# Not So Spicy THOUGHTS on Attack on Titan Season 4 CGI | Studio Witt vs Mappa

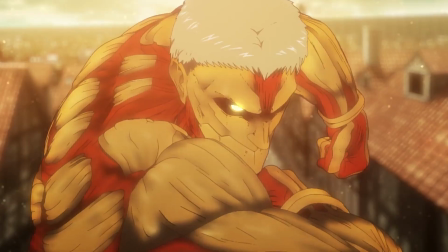0:22 Hey guys, Nola here.
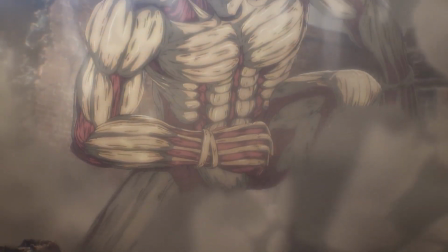0:24 So, Attack on Titan CGI has been even more controversial lately, especially after people started attacking the animators on Twitter.
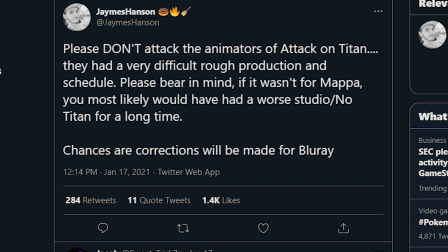0:33 Yeah, don't do that.
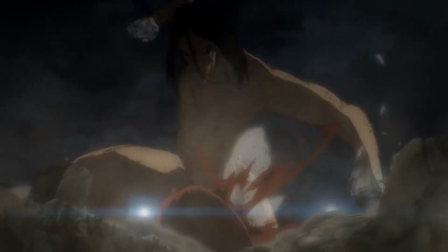0:34 So today, I'm going to be giving my thoughts on how they use CGI in this 4th season so far, based on what I know in animation and film.
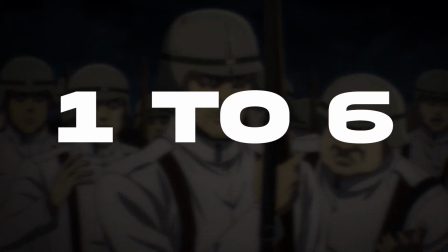0:43 So, do keep in mind, this is for episodes 1 to 6. I had written this video before episode 7.
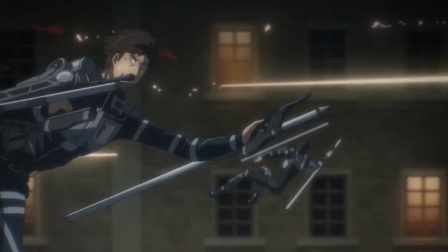0:49 Feels bad, man. And the CGI in that episode was actually amazing.
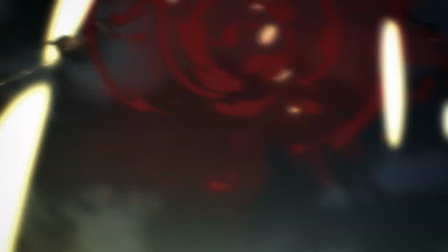0:54 But I already wrote the script and I've already put work into this, so yeah.
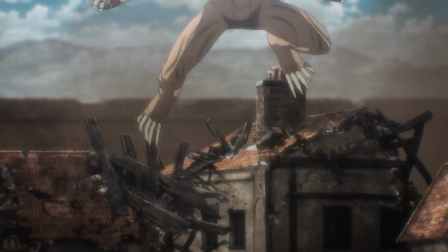0:59 In the second part of the video though, I'll talk about why I thought episode 7 had much better CGI compared to the previous episodes.
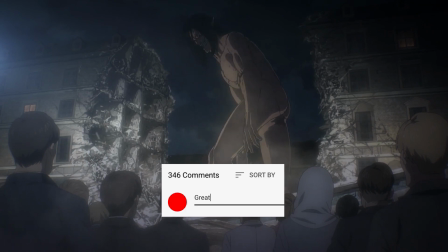1:06 So, my question to you guys is, what did you think about the CGI? I think it's fine to discuss, criticize, and give personal opinions on this matter,
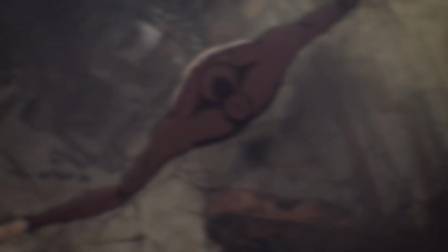1:14 but personally attacking the animators and not giving any other thought other than CGI equals bad probably isn't the best idea.
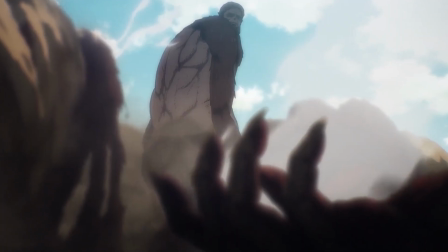1:22 These are just some nitpicks I had with the CGI. I still think the CGI isn't ruining the season.
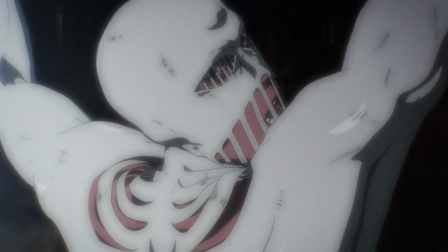1:27 It just isn't as great as 2D animated Titans. Before we get into the video, if you enjoyed, consider giving it a like and subscribing.
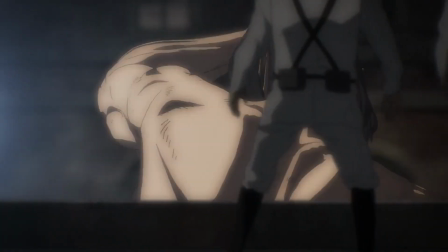1:34 It helps my channel grow and it helps me produce more content. Other than that, let's just get into it.
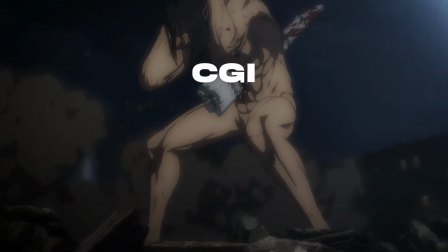1:39 So I think I'll be breaking this down into multiple parts. The CGI itself, the animation, details, and other smaller things.
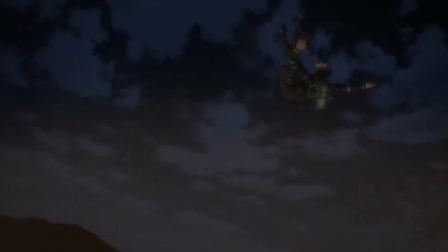1:48 Then we will jump into the brilliant episode 7's improvements. So I'm starting with the CGI itself.
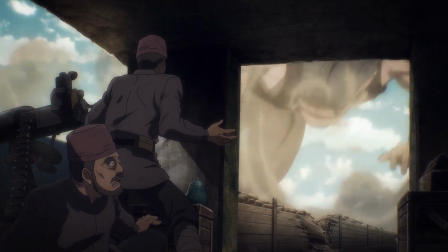1:55 So what are my thoughts on the CGI? Well, I think the models themselves are really good.
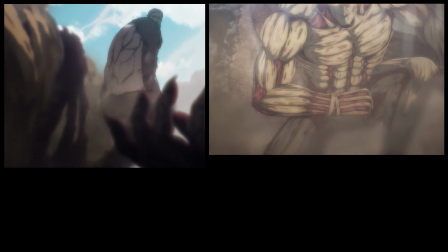2:00 As you can see, any still shot of the Titans, they look great. Hardly any problems there.
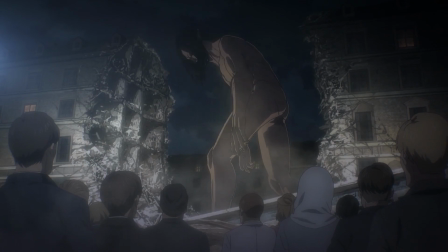2:06 But once they start moving in certain scenes, then you start to notice.
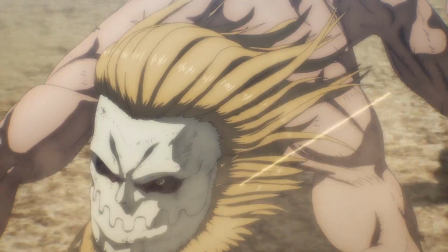2:10 Here is one thing that's quite complicated and probably even harder to animate, especially in CG.
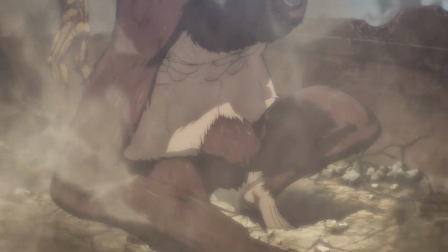2:17 For the Titans this season, the Beast Titan, Jaw Titan's main, and Attack Titans here all have the static look and lack of detailed movements due to the CG.
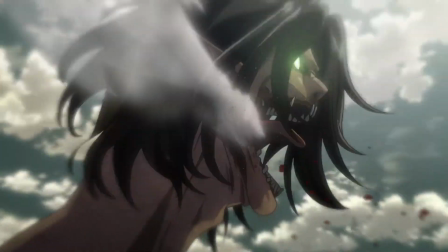2:26 Comparing this to previous seasons where the hair was much more detailed and had much more dynamic movements.
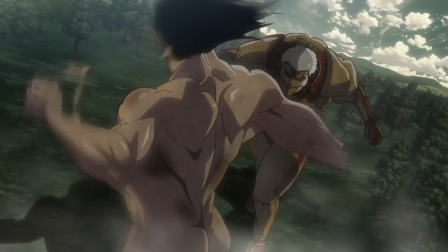2:33 Again, with the CG, not only is it CG, they're trying to replicate the 2D look, which isn't easy.
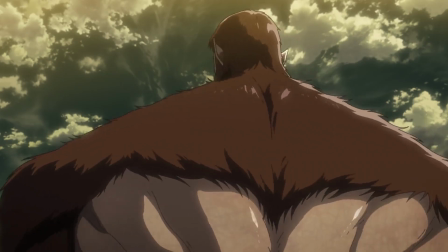2:40 With the time they're given, they weren't able to give enough attention to those smaller details.
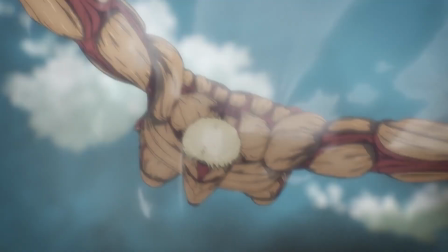2:45 In the grand scheme of things, it doesn't bother me or ruin the experience, it's just a little thing I noticed.
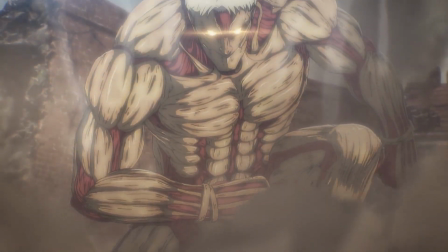2:51 Now, moving over to the animation itself,
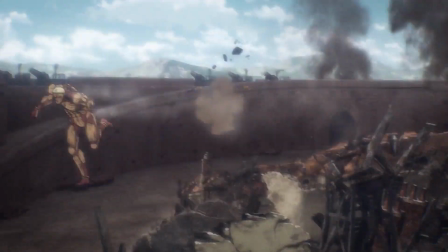2:54 a big advantage that 2D has over 3D is the ability to squash and stretch a character,
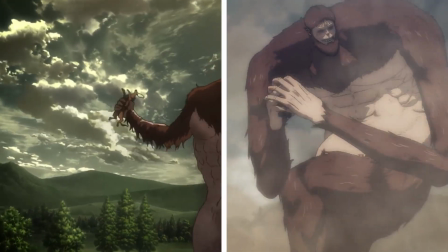3:00 giving it a very exaggerated effect which helps so much to show the height and power of the Titans.
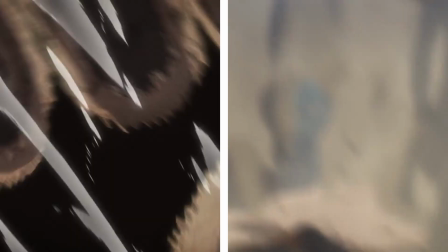3:05 A noticeable comparison for this is the Beast Titan's throws from season 2 and this season.
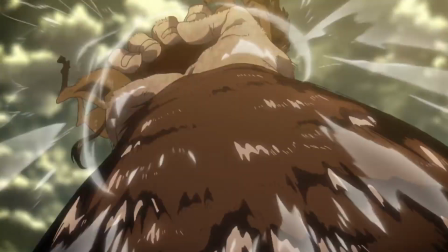3:11 The animated one, as you can see, stretches and exaggerates its characters, while the CG has to stay more static.
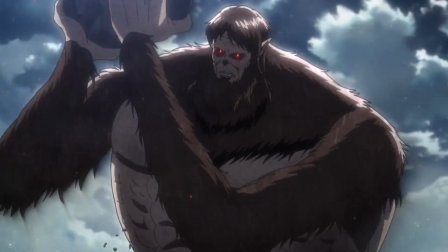3:17 Don't get me wrong, both scenes are great, but the 2D has just a bit more of an advantage due to the endless possibilities that 2D animation offers.
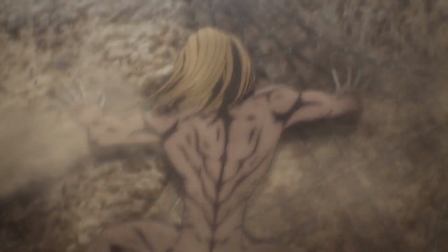3:26 Next thing is they have to balance the frame rate of the CGI to the 2D animation, which is no easy task.
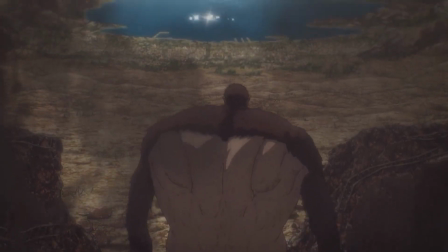3:33 This explains slower moving characters such as the Beast Titan looking a little choppy.
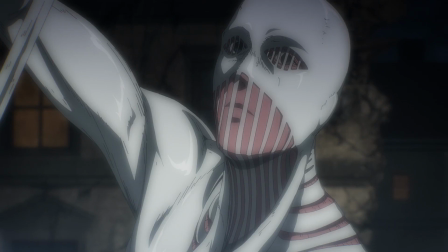3:38 If the frame rate was much higher, it would be noticeably more uncanny than the lower frame rate to match the rest of the episodes.
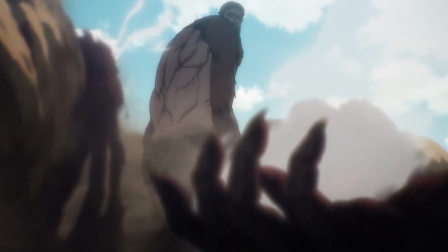3:45 Now, they still are able to give us some pretty amazing shots,
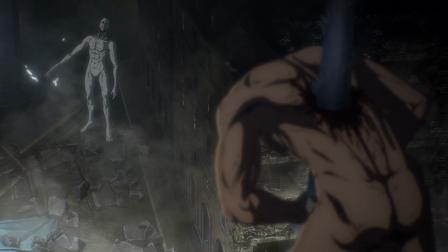3:49 such as the Beast Titan looking down at the Armor Titan and the Warhammer Titan summoning the hammer, giving us a crazy perspective.
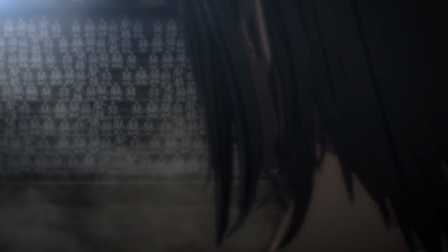3:57 I don't have much of a problem with the CG itself. I think it's the movements that I find noticeable.
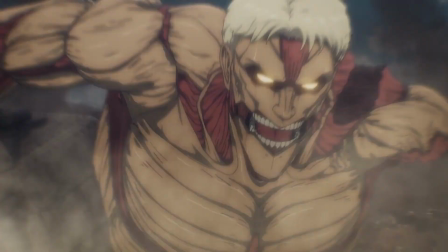4:03 This season, the Titans feel much lighter for me. They lack the weight from the previous seasons.
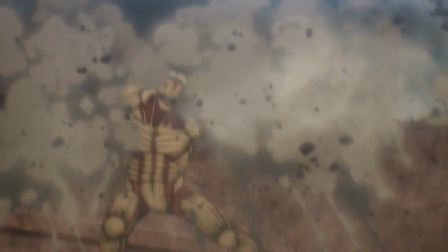4:09 I think this is apparent when we look at the Armor Titan especially. Now, I know what you're gonna say.
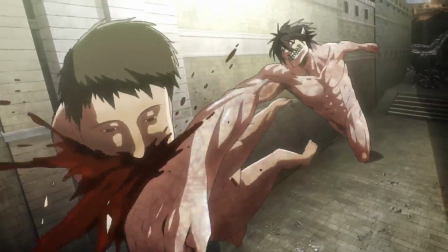4:14 Not all scenes in the previous seasons had weight to them, such as the Annie versus Eren fight scene.
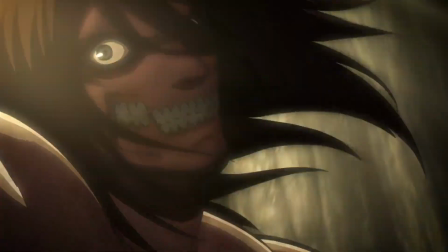4:21 But it had much more anticipations to the actions, giving it much more weight,
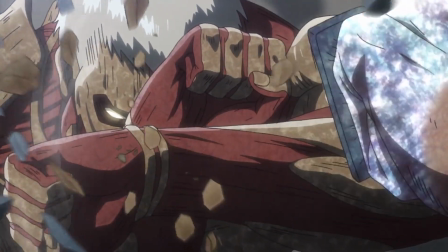4:26 and more close-up and still shots, there's much more anticipation and easing in and out of the punches compared to this scene here,
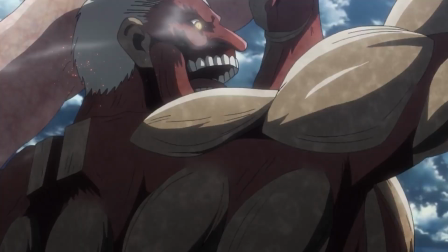4:33 especially the Armored Titan. It was established that he was a heavy character and he was always shown with weight to his movements, charging up for his run,
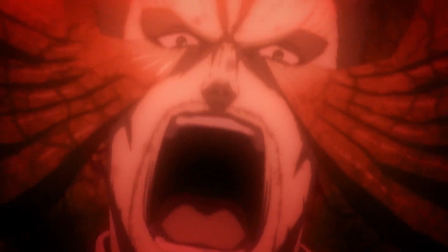4:42 his punches having more weight to them, which we lose in the first episode of season 4.
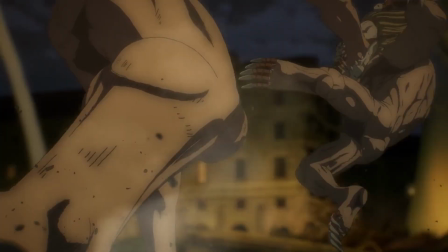4:48 Luckily, I think they did a much better job in the 7th episode of Attack on Titan,
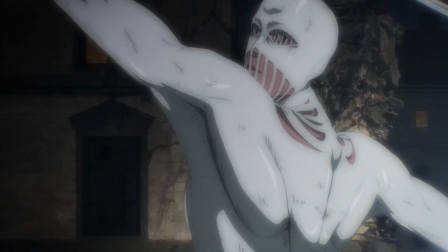4:53 adding more weight to the characters and more anticipation to the movements. But that was my main concern after watching the first episode.
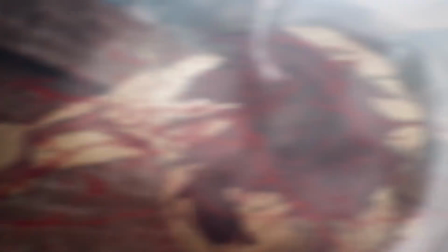5:01 But at the same time, you can't have Reiner dodging cannonballs and rolling around if they added too much weight to him.
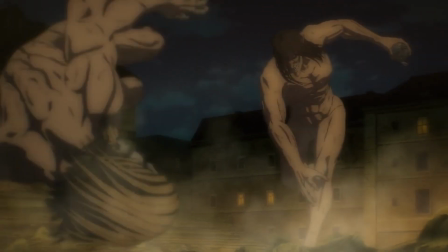5:07 Now that I've seen the 7th episode, I'm glad to say that I don't have a problem with that anymore.
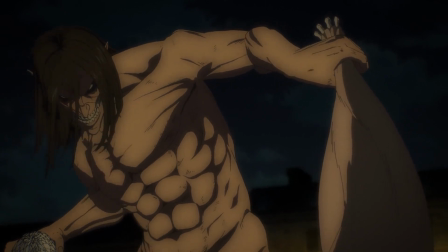5:11 I'm not sure if I just got used to the CGI, or the effects animation got better, or they added more weight to the movements.
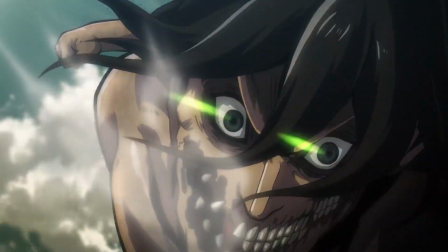5:19 The final little detail I wanted to bring up are the eyes from the previous seasons.
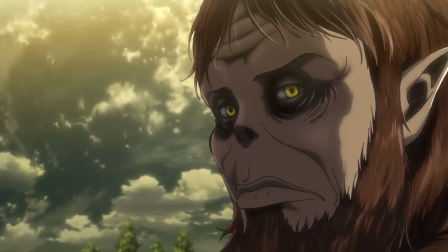5:24 In the previous seasons, the Titans either had human-looking eyes, giving it a much more human and scary look to it, or a menacing look with the light.
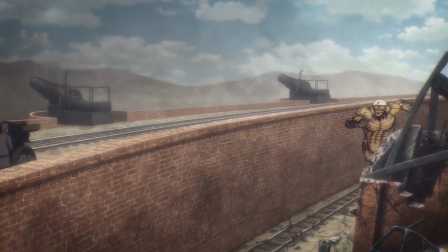5:33 This season, Reiner's eyes and Eren's Titan look to me a little lifeless.
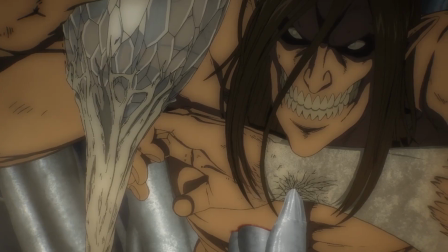5:37 I think if they nailed the eyes, it would improve on the CGI so much. The eyes are what we look to when we watch a character after all.
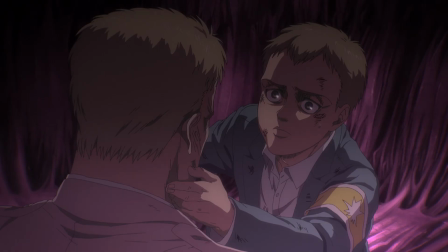5:44 Well, I guess you can argue that they did that to show how dead Reiner and Eren are as characters,
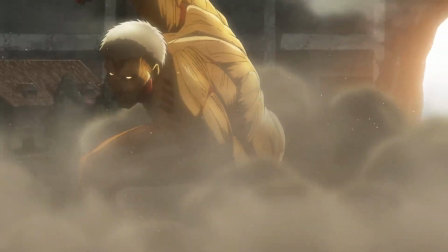5:50 but I still prefer the bright eyes or the human looking eyes. I also want to bring up longer distance shots.
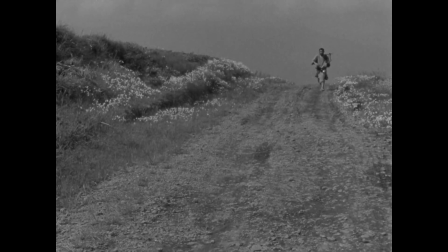5:57 Usually, in traditional cinema and even animation, the further the characters are, the less detailed and noticeable they should be.
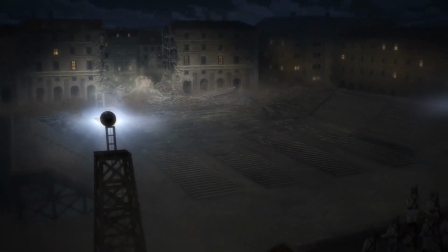6:05 And for me, the Titans really stick out in long distance shots such as this.
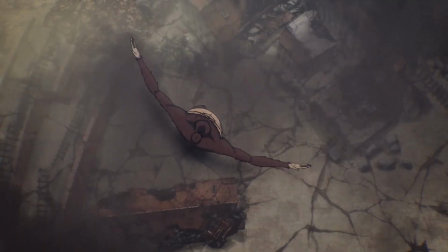6:10 I'm sure they have different models based on the distance of the shot, but the Titans seem a little too sharp and detailed.
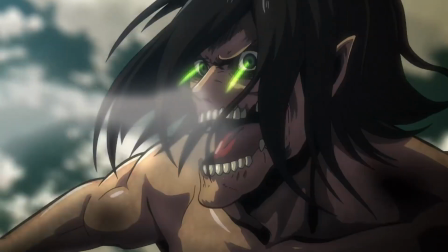6:16 And in the previous seasons with close-up shots of the Titans, the faces were really detailed and we had very detailed animations.
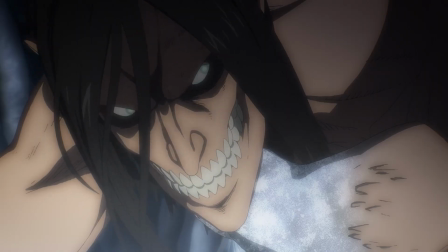6:24 But with the CG, the medium shots and the close-up shots look like they have around the same amount of details,
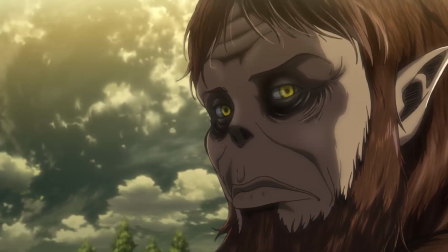6:30 which isn't a bad thing to say, but with 2D, having those options make the animation much more lively.
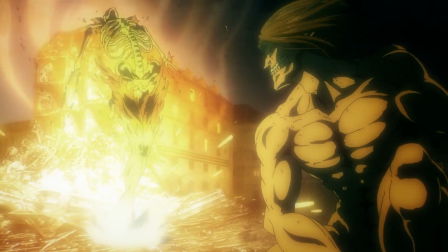6:37 Now again, I don't think the CGI ruins this seasons like others, I just find it a bit noticeable for me.
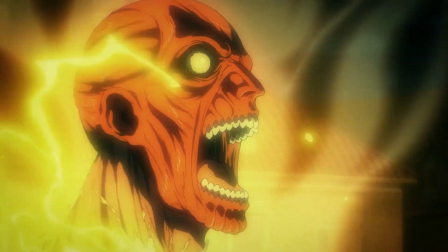6:43 There are still some beautiful animated scenes such as the Warhammer transformation,
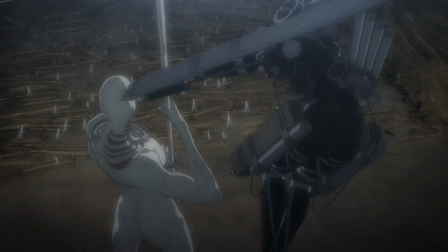6:48 and some very well done CGI scenes such as Mikasa's scene and the Scout scene with Peak.
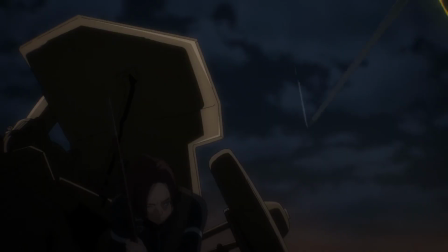6:53 I think one thing they improved on massively are the shots of the characters when they're in the Titan.
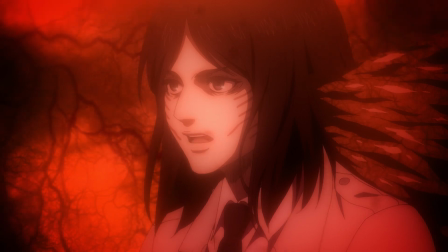6:59 They have a really cool ambient, warm lighting to it, which for me makes it seem much more lively compared to how Witt did it with the 2D animation.
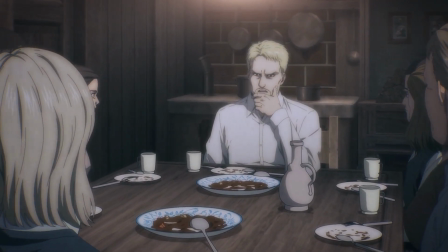7:07 And the CG backgrounds look amazing for me, especially in Assassin's Bullet, when Falco is chasing Gabby and we get this beautiful background.
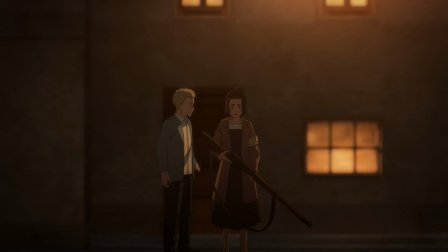7:16 The ambient lighting and out of focus shots just make it seem so much more cinematic, so pat on the back for that.
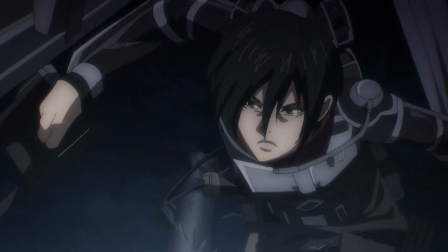7:23 Now on to episode 7. Episode 7 improved on the CG massively.
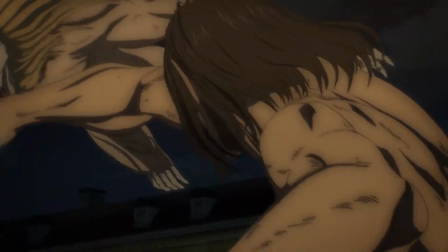7:28 There was a lot more exaggeration and anticipation to the movements of this episode.
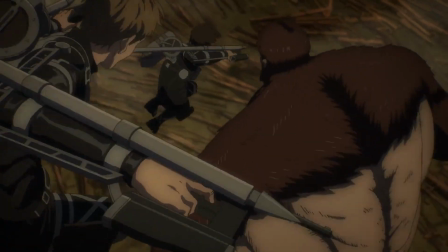7:33 It was absolutely beautiful to watch, and they brought up more potential with the CG using much more crazy camera shots and action shots.
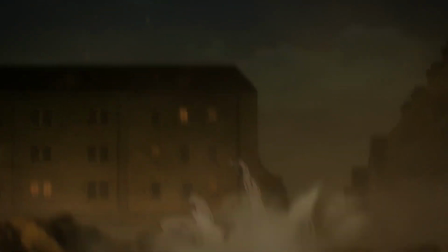7:42 And I believe the effects animation helped hide the CG even better this episode, such as when Eren ripped the arm off of Galliard.
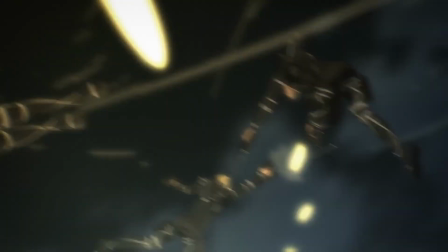7:49 But yeah, I can't wait to see what they come up with future episodes,
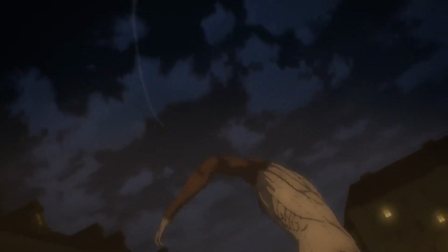7:53 especially the crazy dynamic camera movements we got with the action scenes of this episode.
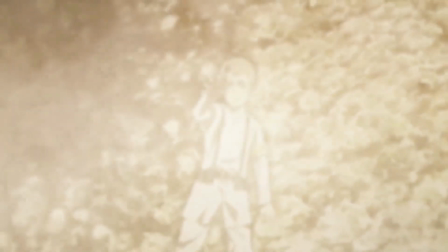7:59 But yeah, I think that's all I have to say. Again, it may sound like I'm complaining about the CGI, but these are just some small nitpicks I wanted to share with people.
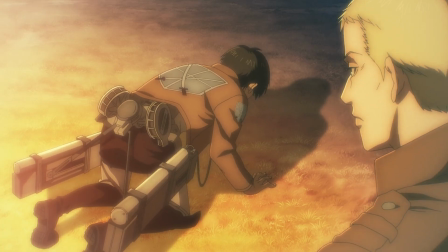8:07 I still absolutely love the season. This season so far is still a 10 from me.
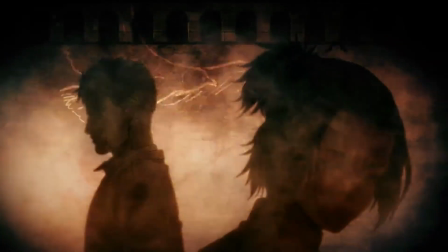8:12 But yeah, let me know what you guys think about the CGI. Let me know what you think they did better or what you disliked.
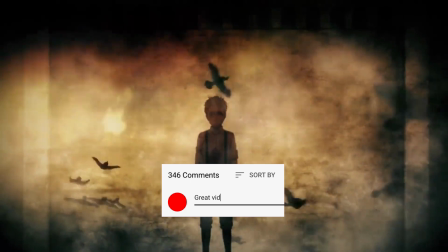8:18 I think this is an interesting topic and I want to hear your guys' opinions, so let me know down in the comment section below.